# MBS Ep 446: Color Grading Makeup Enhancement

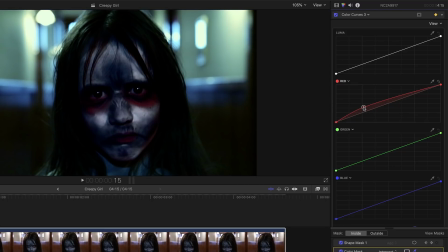255s
I'll increase the saturation of the reds in the shadows and drop the saturation in the highlights, creating an inverted S-curve on just the red channel. Because I've kept each of my corrections as separate layers, I can go back to Correction 2 and make adjustments to the contrast in her face makeup.
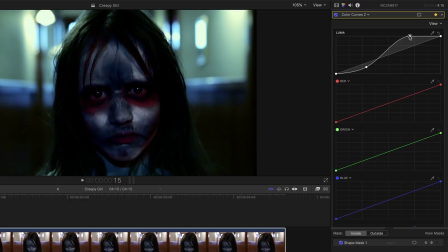275s
The next layer to work on will be her eyes. They have way too much life in them for a zombie girl, so I'll select Correction 4. I'll make sure the original mask is disabled, then add a new shape mask, then shape it and move it over her right eye.
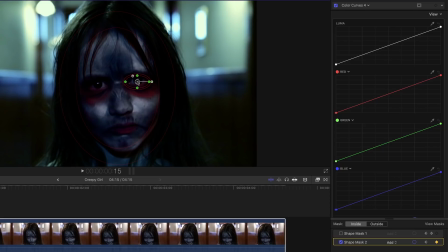297s
In order to see my correction without the distraction of the mask overlay, I'll disable it. Then pull down on the shadows and bring up the highlights.
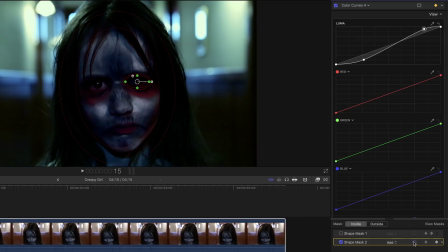310s
Of course, this mask will need to be tracked, so I'll re-enable the mask overlay, then set a few keyframes to follow her head movement.
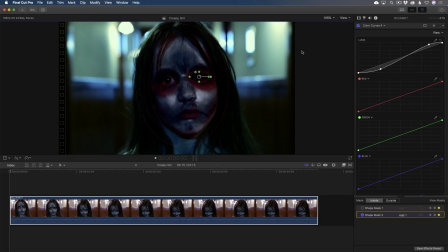For the other eye, you'll need to create another mask shape, then rinse and repeat.
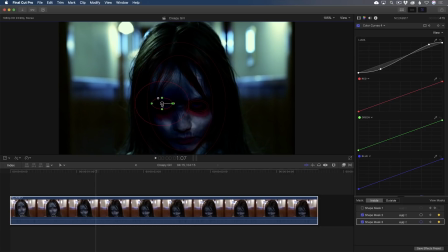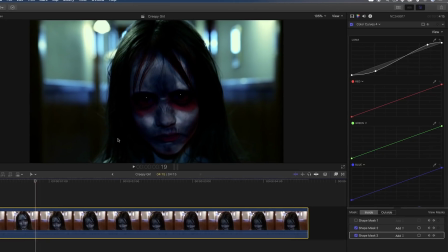343s
As a final step to finish it off, I'll add one more corrector, this time a hue saturation curves effect,
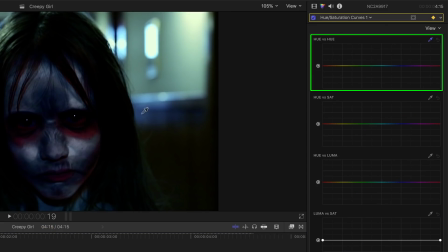351s
then use the hue versus hue control to make the red appear more blood-like in color.
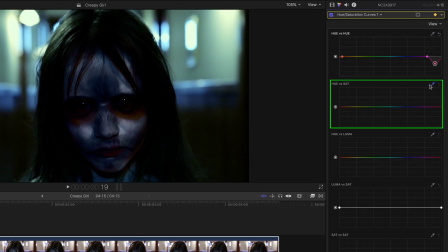358s
Then use the hue versus sat to give it a more ugly dry color.
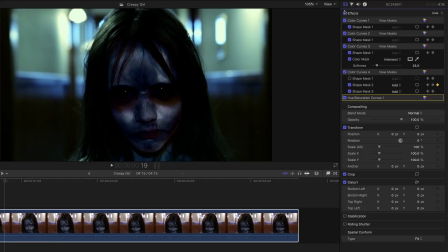366s
So, going back to the inspector, this is where we started and this is where we ended. And the great thing about this workflow is that each of these corrections is isolated to one part of her face.
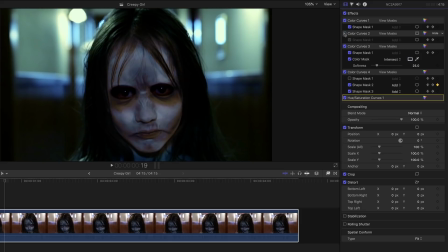380s
Color curves 1 is the background adjustments, color curves 2 is her face, color curves 3 is the blood makeup, and color curves 4 is the dead eye look. The only thing I wish I could do, and Apple, are you listening, is name these corrections so I don't have to turn them on and off.